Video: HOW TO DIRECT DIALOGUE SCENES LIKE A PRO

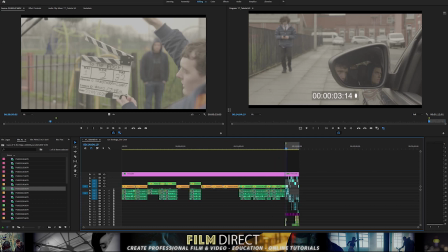4:04 When the entire project, which had 22 scenes, is passed over to the assembly editor when pre-production starts, we can then start to, you know, narrow down immediately. I can say, okay, don't look at takes 1 to 4, you know, nothing really worked in those takes,
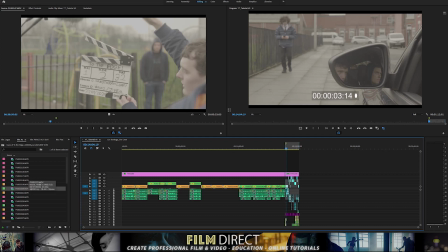4:20 which is going to save a lot of time and improve your workflow. So let's move on to the scene itself. So to give you a little bit of background on the scene, the character here, Max, becomes involved with Pete and Nico, who are two drug dealer bad boys.
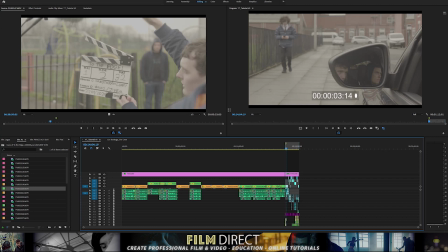4:35 It's the first time that the characters meet, and what I wanted to create in this scene was a rising air of tension, which wouldn't resolve in the scene, but which would continue to push the story forward to the next time that the characters meet later in the story. I've mentioned that, you know, all directors are going to approach scenes in different ways,
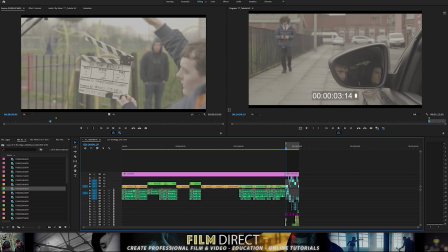4:55 but one technique that all directors will use is blocking. Now, what blocking is the physical position of the actors within the frame. One thing that I wanted to get from this scene was a feeling of claustrophobia for the Max character and also for the audience. And the way that I did that was to focus on the blocking.
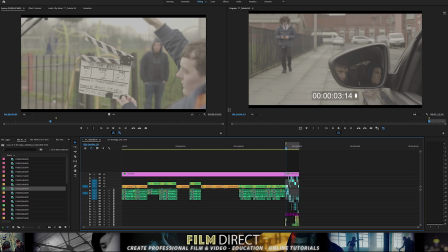5:13 So here you can see in this shot, this kind of deep 3 shot, where we creatively use the mirror to frame, you know, the 2 gang members. There's a definite distance between the 3 characters. The way that I directed the scene, working with the 2 Mikes,
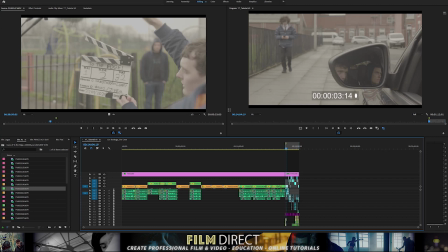5:27 both these actors are called Mike, was to direct them to close the space on Aidan, who played Max. So I'm just going to forward through the scene and hopefully you'll see what I mean.
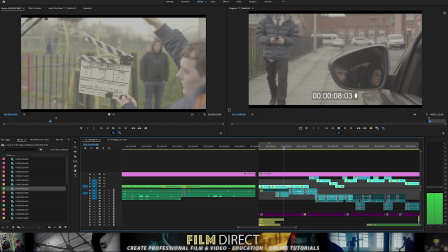5:38 So I'll just turn the sound down because we'll look at the scene in a little while. As Max approaches the car, the door is used to stop him,
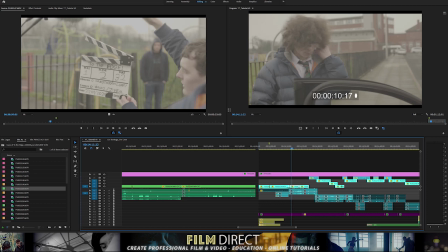5:45 also providing a cut on action point for the first 2 shot reverse shots which were used for the scene. Now right from this point, this is where the blocking starts to take effect.
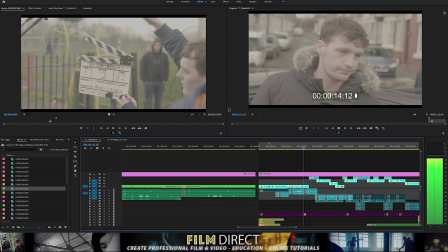5:55 So both characters get out of the car and immediately they start to close the space in on Max.
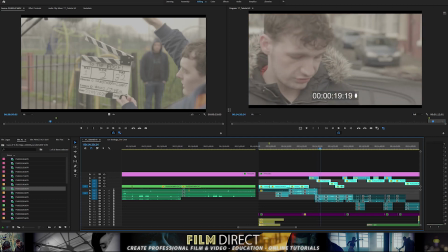6:04 So the idea is kind of a pack of wolves, you know, closing in on their prey. So the next thing that I want to talk about is pacing. So essentially, from an improvised line of dialogue and a directed laugh by Mike's screen character Pete,
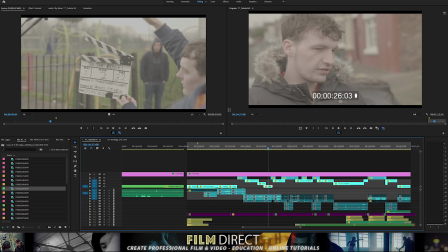6:15 I use this to draw out this moment of uneasy tension between the 3 characters, which, you know, hopefully you'll see when we view the scene.
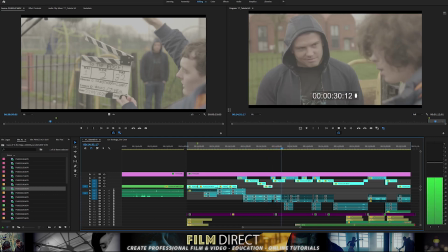6:25 But the way that it was kind of brought out in the edit is that between the 3 characters, it's coming up now, the actors start to laugh.
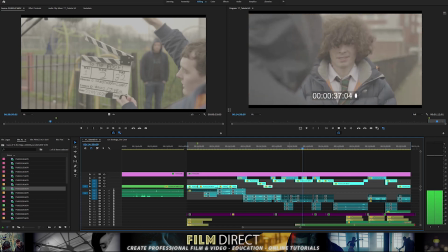6:34 Mike starts to laugh. Aidan starts to laugh. So cutting back between the characters, this elongates this moment, and then the laugh becomes subverted and it becomes something else.
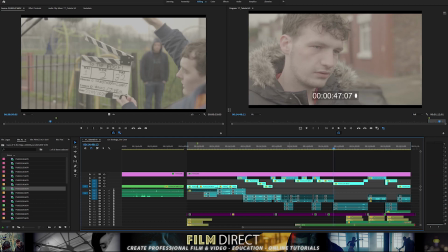6:43 So essentially, we have no doubt in our minds that these characters are up to no good and they've got nothing but bad intentions for the Max character.
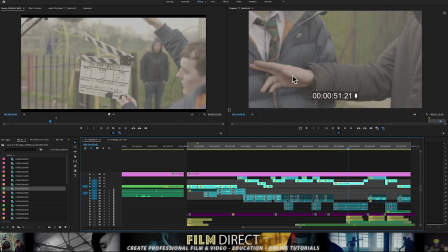6:52 Now, I'm going to stop here because this was something that came out. It was a great piece of improvisation, a little stop. So the tension had been created using the improvised laugh, and then this great little piece of acting really accentuated that beat. And at this point, when you view the scene, look out for the way that we've used sound design to kind of ramp up the tension.
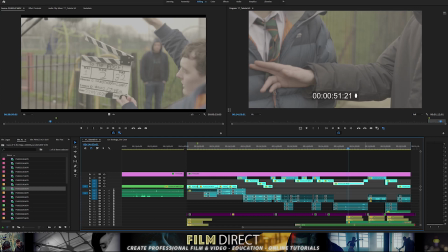7:12 So in essence, Max can't leave until he's allowed to leave. You know, Pete's in charge and they've got nothing but, you know, ill intention for Max.
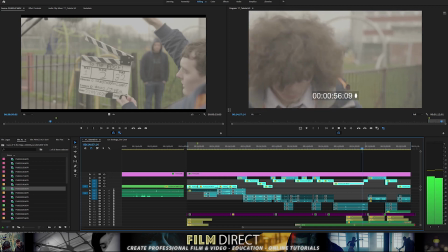7:21 Straightening his tie, invading his personal space, and then Max makes his getaway.
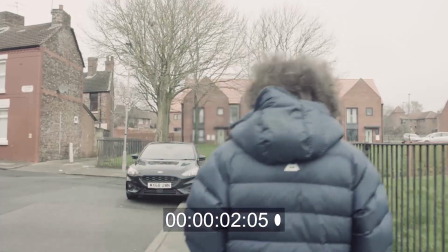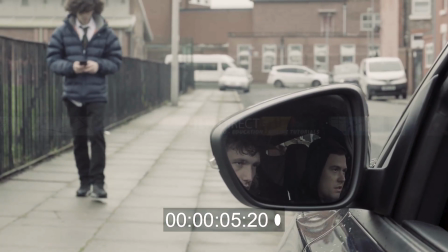7:31 Here it is, little Max.
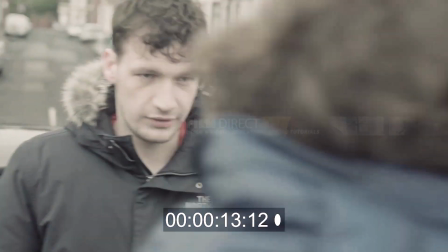7:37 Sorry, Pete. You need to be more careful, lad. How are we, kid? You alright?
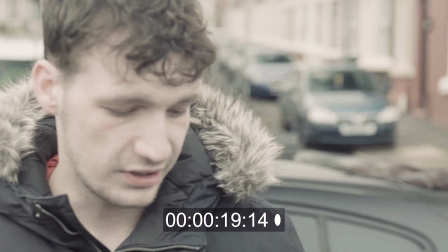7:43 What's happening? Still cracking on with that school. When are you going to give all that up, lad?
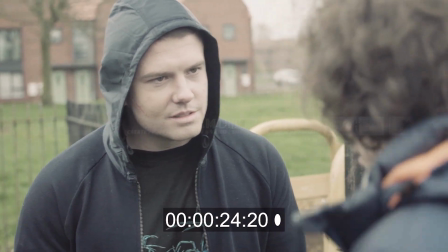7:48 Come make some real dough with us. Nah, Nico. This lad's got talent.
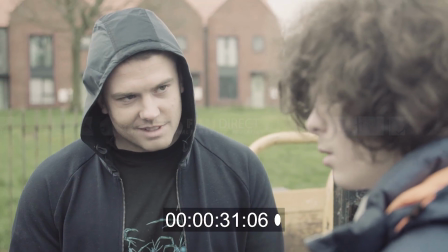7:54 Still in that band with our Kev, aren't you? Yeah. Little band lad, yeah? Little mini John Lennon lad, yeah?
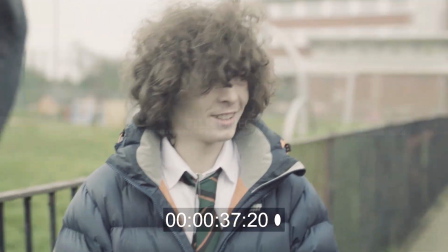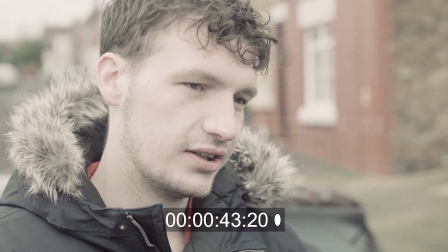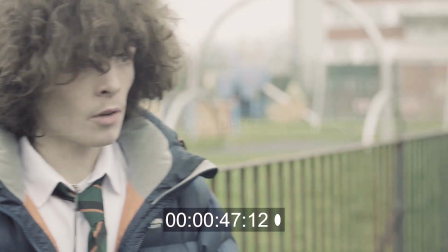8:13 Listen, I've got to go, yeah?